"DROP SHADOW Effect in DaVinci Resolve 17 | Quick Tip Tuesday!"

What's happening guys back for another quick tip Tuesday. Today I want to ask you what is your favorite effect to use in the effects library? Go ahead drop a comment let me know what it is. For me the effect that I use the most is probably the drop shadow. You can use it on all kinds of stuff and I use it all the time and it just makes things that you're putting on the screen kind of pop a little bit.
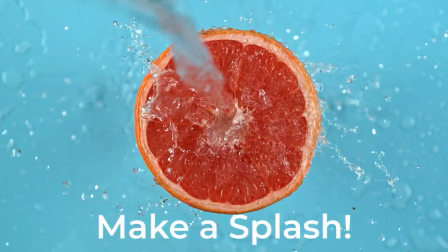For example take a look at this little clip here if we put some plain text on it. It's all right.
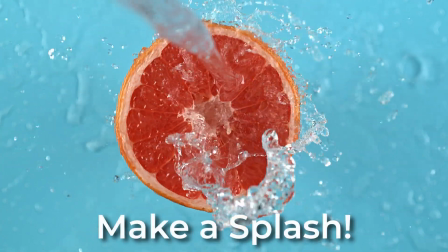Throw drop shadow on there like this. Boom looks great right helps it stand out. Helps you be able to see it a little bit better. Not only can you use the drop shadow on just static things that are on your screen, you can also throw it onto things like the animated text that's built right into Resolve.
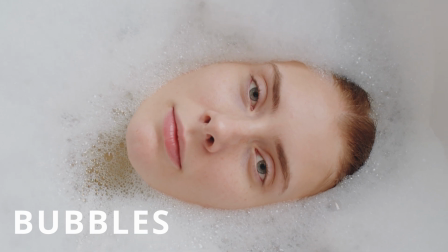Check this out. Here's the animated text coming onto the screen. All right, not too bad. It's kind of hard to see it in all the bubbles there.
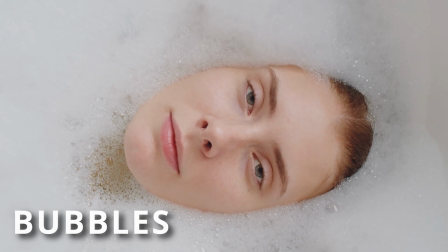But now if we throw a drop shadow on there, look at how this looks. Looks a whole lot better, right? And even the last example here, what if you got some text bubbles popping up on the screen? Without a drop shadow on it, meh, looks all right. I mean, it's okay, right? But if you add in that drop shadow, It kind of gives it that, you know, 3D floating kind of look to it. And it really just, in my opinion, helps make it look better. So we're going to jump into Resolve. I'm going to show you that drop shadow effect. I'm going to show you some adjustments that I typically make and just show you a few examples on how you can use this thing in Resolve and make your videos just look better. Before we jump into Resolve, if you are new here, my name is Jay Yudlovsky and I make weekly DaVinci Resolve tutorials. So if you're into that, consider subscribing to my channel. All right, into Resolve we go.
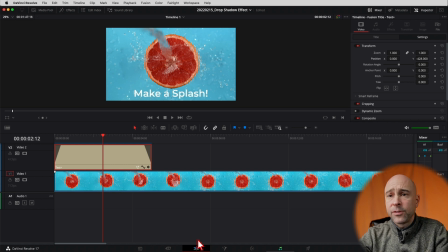All right, so jumping into Resolve here, we are in the Edit tab and I've got that first clip example that I showed you up here and I have a piece of text on it.
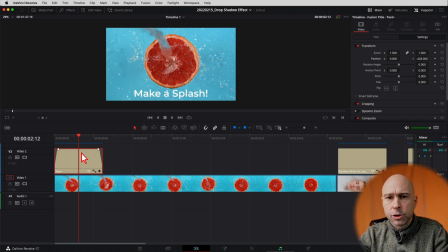Now you can't do it with the basic text because the basic text doesn't let you drop the drop shadow on it. So you need the text plus, but it can just be static. It's fine. It doesn't have to be anything fancy. Just the basic text plus will work for this effect. So where do we find the drop shadow effect?
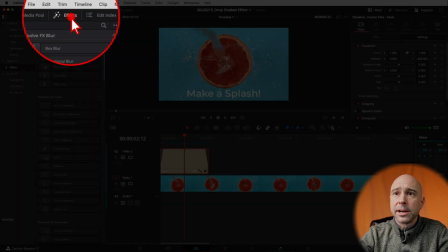Well, I'm in the edit tab. You want to come up to your effects library at the top right here, and then come on down on the left to filters under open effects.
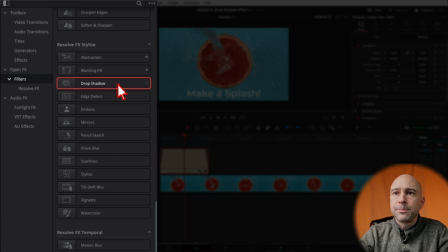Then you want to scroll down here and under resolve fx stylize you have the drop shadow to apply it it's easy as clicking on it dragging
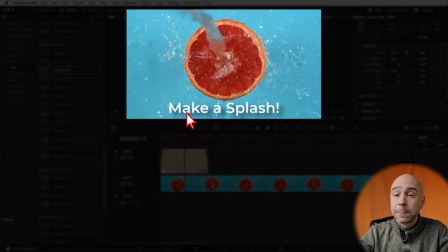it and dropping it onto your text and already that looks better but i do like to make a few little changes when i drop the drop shadow onto the clip drop the drop shadow yeah when i drop the drop shadow on there so to do that i'm going to select my
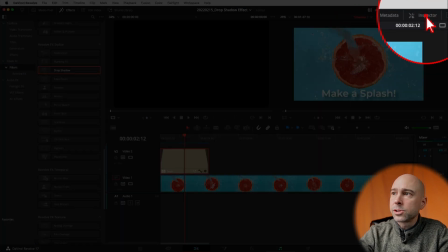piece of text here i want to come up into my inspector right here so open up your inspector and then you have effects right here.
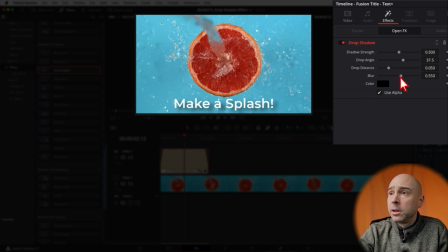So go ahead and click on that. Now, most of the time, this is what I'll do. I'll maybe drop the blur down a little bit so it's not quite as blurred. I'll crank up the strength. And this may depend on your image too, or your video clip. And then I'm going to reduce the drop distance a little bit.
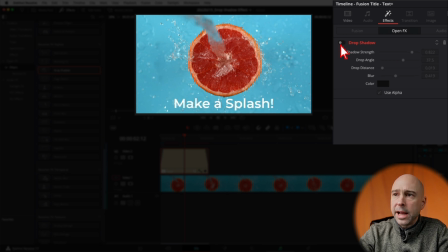And look at that. So look, if we turn it on and off, look at the difference. Make a splash. Look at how much more that pops when we have that drop shadow on there. It just pops it right out of there. So that's why I use it so often. So that's an easy text example, right?
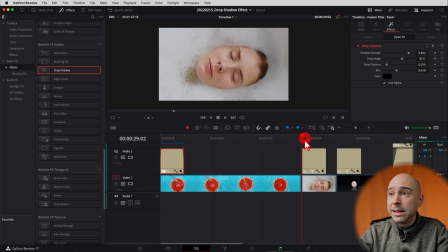And now how I showed you to put the drop shadow on some animated text, right? Got somebody full of bubbles here. We got bubbles, right? It animates onto the screen. Okay. Well, it kind of blends in a little bit there. We could change the color of the text, but why don't we throw on a little drop shadow here? So got my drop shadow.
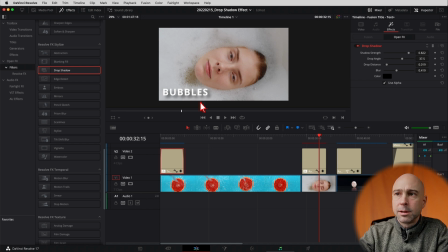Again, I'm just going to bring it over and drop it right onto my text. Boom. There. It's already starting to pop out a little bit more. And for me, like I said, I like to make a few changes. So I'm going to select my clip, come up to my inspector here.
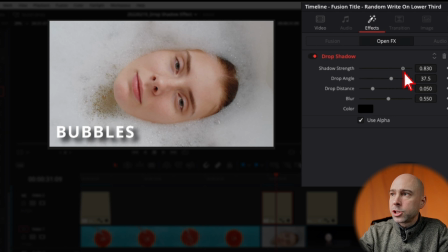Make sure you got effects open. I'm going to crank up the shadow strength. I'm going to reduce the blur even just a little bit. You can change your drop angle if you want. Usually I leave it, but I'll bring it back a little bit closer. There you go.
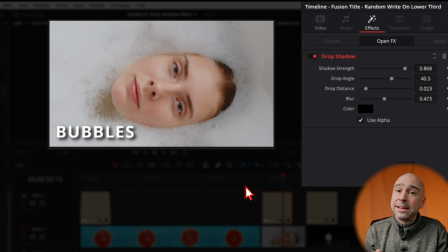Check that out. Look how much more that pops versus this. And the coolest part is that drop shadow animates in with whatever the animation is for that text already.
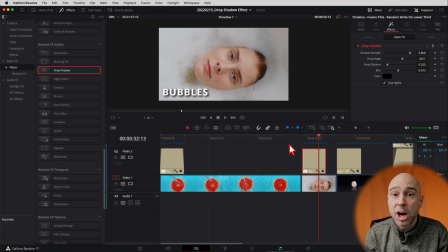And these texts are just standard stuff that's already here in Resolve. You can do it with any one of the texts that's already here.
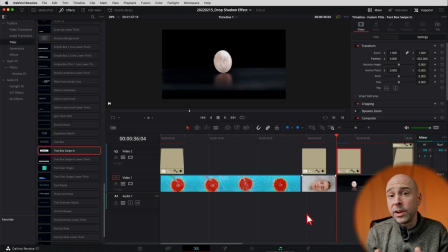So here's another text effect that I use a lot.